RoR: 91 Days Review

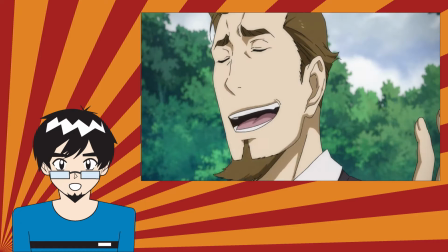[4:12]
He does what he does because he truly believes his actions will help out his family in the end. The combination of Nero and Angelo creates a similar relationship seen in classic buddy cop movies.
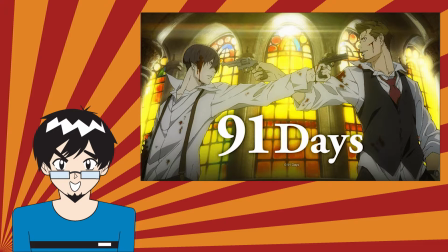[4:20]
They play well off each other and kept me amused until the next drama beat. In fact, the relationship adds even more to the drama, knowing that Angelo is just pretending to be friends with Nero,
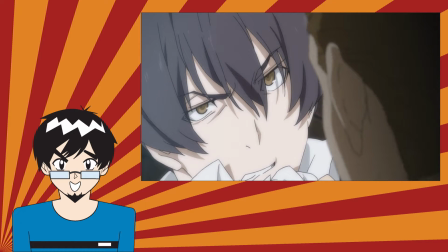[4:28]
and you as the viewer wondering how Nero will react if he ever finds out who Angelo really is, had me excited just to see how the story unfolds.
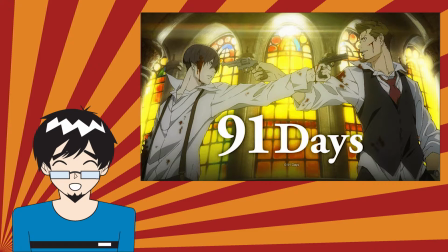[4:35]
The only other issue I had with the narrative was the show's ending. The ending is somewhat open to interpretation, which left me with an unsatisfying feeling.
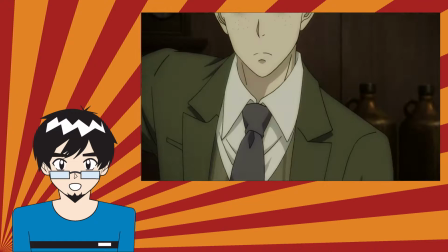[4:42]
Due to time constraints, let me just say I mostly enjoyed the rest of the supporting cast. They felt like they had some importance in the narrative and helped create a satisfying drama.
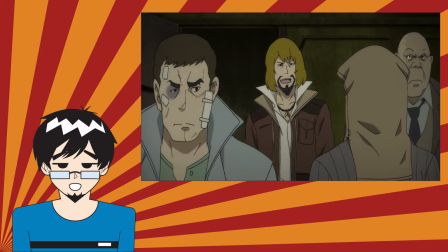[4:49]
The one character I couldn't stand was Fango. He works as an antagonist to Angelo and the Venetti family, but he was way too over the top for my taste.
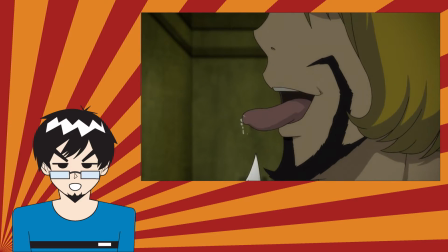[4:57]
He's supposed to come off as a violent, power-hungry maniac, which is a type of character I've never really cared for, at least not to this degree.
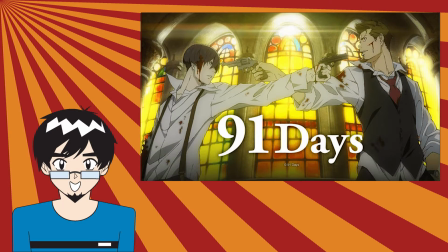[5:04]
Studio Shuka does a fine job at recreating a prohibition America. The level of detail in this foreign setting for a Japanese studio should be commended.
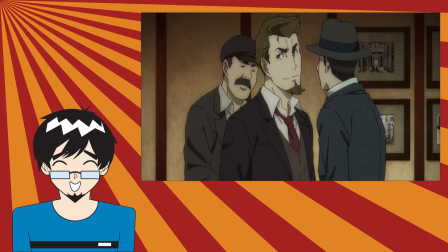[5:11]
The way that everyone dresses, from the ladies' elegant outfits to the men's stylish suits,
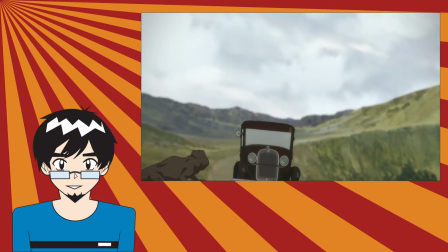[5:15]
and the technology that was available ranging from the Model Ts to the Tommy guns, really makes you feel like you're living in the early 20th century.
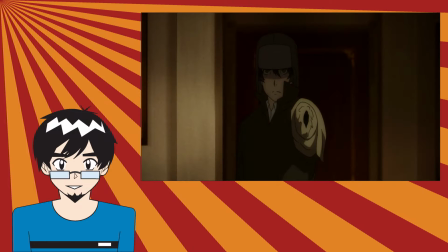[5:22]
The mafia component of the show is also not afraid to make allusions to other popular mafia media titles in the West.
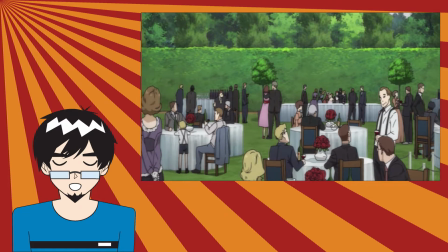[5:27]
They also paint a vivid picture between the rich mafia families and the very struggling, starving poor people in the more urban areas.
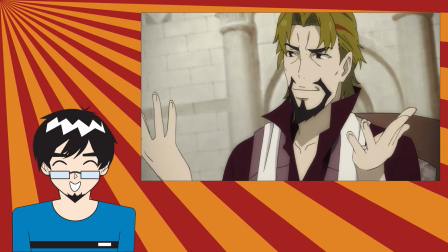[5:33]
It is the perfect juxtaposition that represents that era in American history. I like the more serious character designs used in the show. Most characters look sinister or were downright miserable.
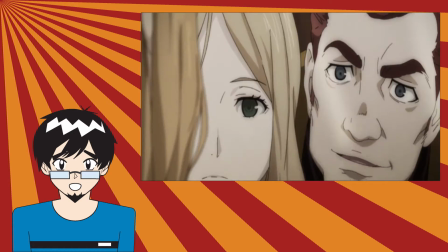[5:42]
You can visually see the heavy burden these characters carry on their shoulders as a result of working in the mafia underworld.
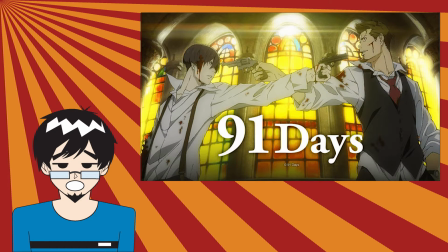[5:47]
The only negative thoughts I have is towards the show's characters' consistency.
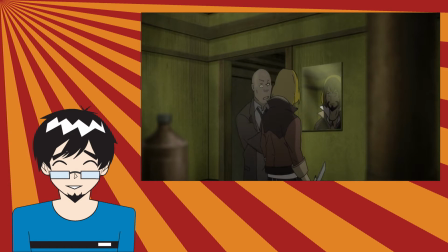[5:50]
There are times characters look really off-model, especially in scenes when the camera's just a bit far off from characters' faces.
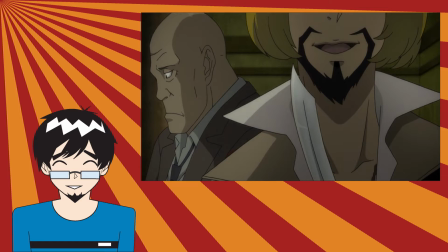[5:56]
And there were a couple cases some really super crazy lazy eyes going on. I'm sure most of these art mistakes will be fixed in a home release version of the series.
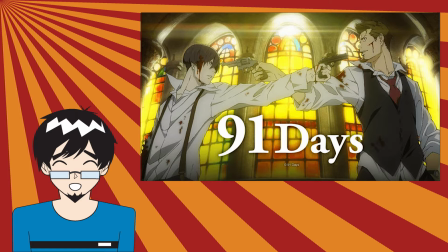[6:03]
Overall, I thought the animation was just a tad bit below the industry standard.
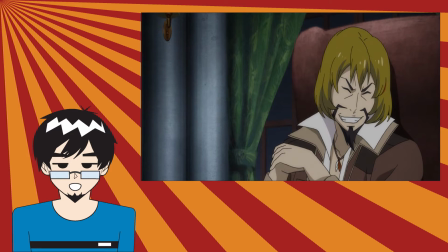[6:07]
There are times where it is very noticeable the studio had to find cheap ways to animate certain scenes, the most obvious offender being the CG cars.
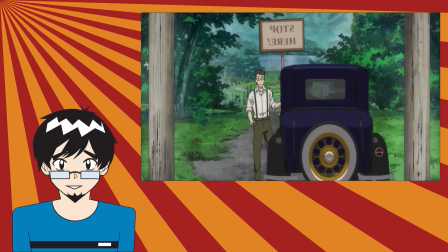[6:13]
The way these cars move and suddenly stop with the 2D backgrounds can be distracting to look at.
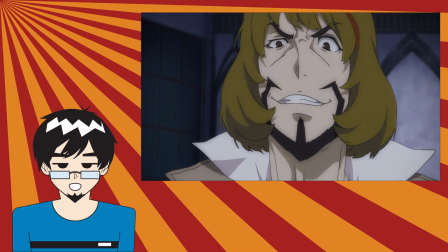[6:18]
These are minor gripes I have with the show's art and animation, compared to the poor editing I saw in between certain shots.
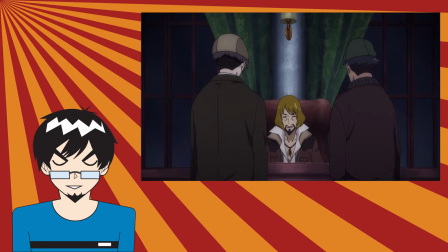[6:23]
One shot would have a character in a certain position, and then after a cut, they would be in a totally different position.
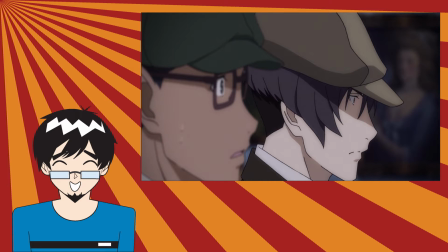[6:28]
Maybe I'm the only one who knows these kinds of things, since I spent a large amount of my time editing, so perhaps you'll be more forgiving than myself.
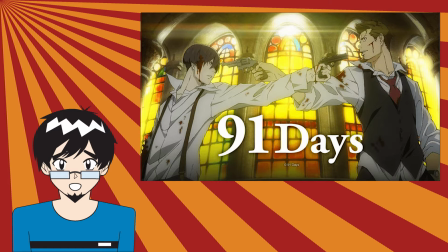[6:34]
But I wish the staff would have put the same amount of precision in these smaller aspects as they did when they were creating the location of this fiction.
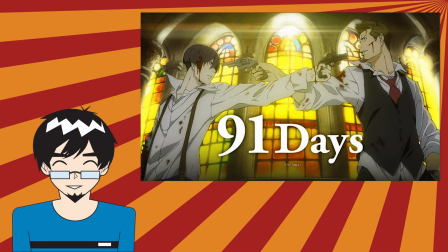[6:41]
Here is an anime that would easily benefit from an English dub, and hopefully we'll get one thanks to Funimation in the next coming months.
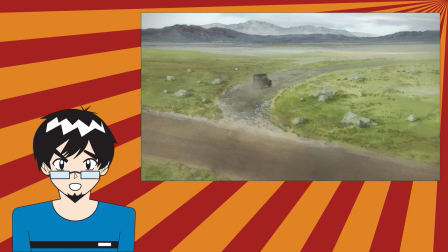[6:47]
The story takes place in America, so it only makes sense that these characters would speak in English rather than Japanese.
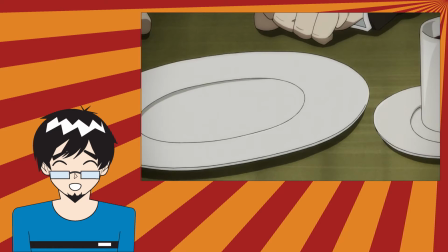[6:52]
Currently, it's missing that vintage charm of the 1920s that you would get from English dubs, like in Baccano.
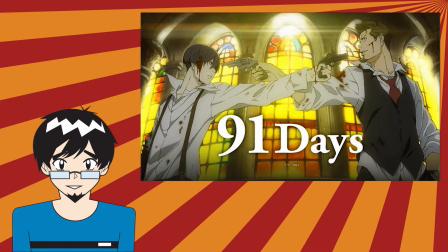[6:57]
The Japanese voice actors did the best they could at portraying the characters of 91 Days.
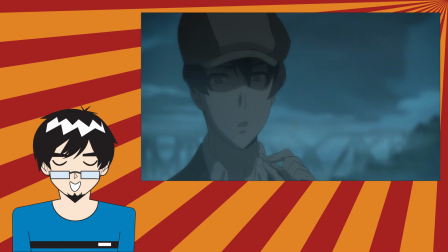[7:01]
While Takashi Kundo gives a solid performance as the silent deadly Angelo, the star of the show, without a doubt, is Nero, due to the range of his character.
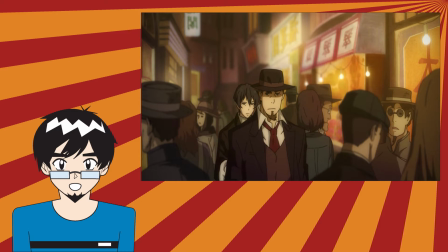[7:08]
He had to seem likable, yet menacing when called upon, and I think Takuya Iguchi does a great job of conveying this complex character.
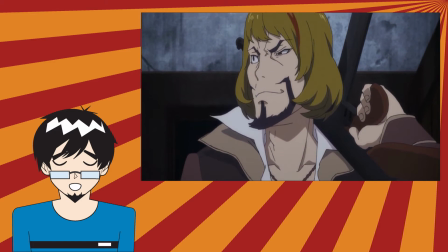[7:14]
Easily my least favorite actor would be Tenjuro Suda's Fango. I didn't care for the character, and I thought the actor was overacting his lines.
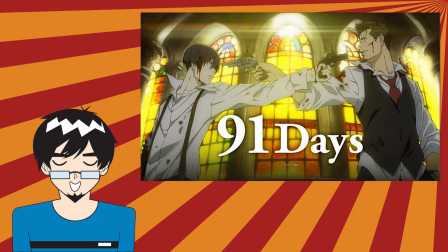[7:21]
The soundtrack is skillful at establishing a serious tone. The use of string instruments help build the slow drama into its inevitable conclusion.
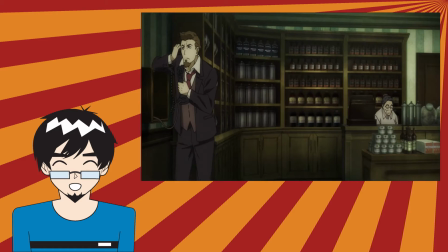[7:27]
The music is calming, with just the right amount of peril hidden underneath the surface. The OST flourishes in the show, but I don't think it would be something I would listen to by itself.
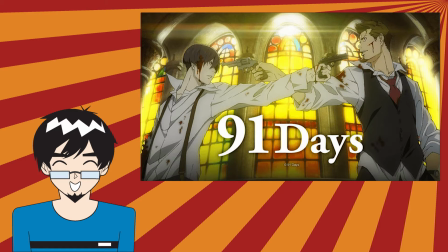[7:36]
The opening of this series is easily one of the best anime openings I've seen recently. The music is done by TK, who you might recognize from Tokyo Ghoul's first opening.
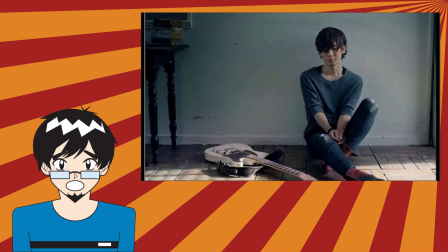[7:43]
He has a high-pitched voice for a male vocalist, but something about his voice conveys a sad, tragic vibe that strikes an emotional chord to me.
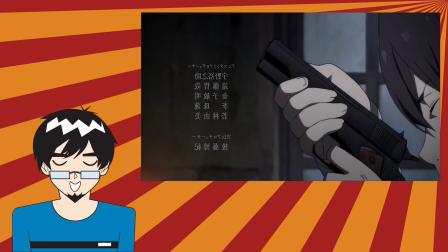[7:50]
TK's voice fits perfectly with the visuals of a struggling Angelo who is consumed with the past.
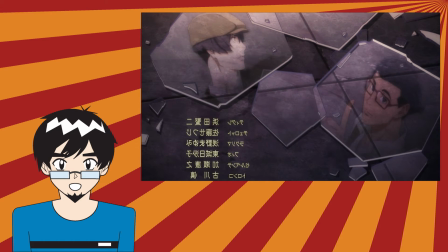[7:55]
The ending is a soft jazz piece with minimal vocals that displays the large cast of characters' faces on shards of glass.
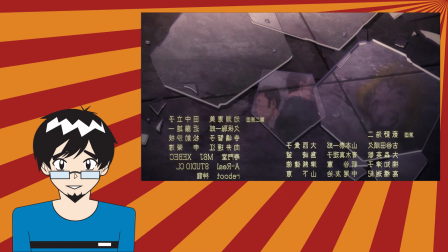[8:01]
It hardly has any animation, though I appreciate the symbolism of the broken glass, as if it was saying all of these characters are broken on the inside because of the connection with the mafia,
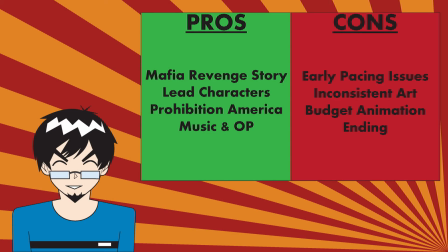[8:09]
even if it is a bit on the nose. To recap, this series' mafia narrative comes off as an engaging tale that isn't often told in the anime media.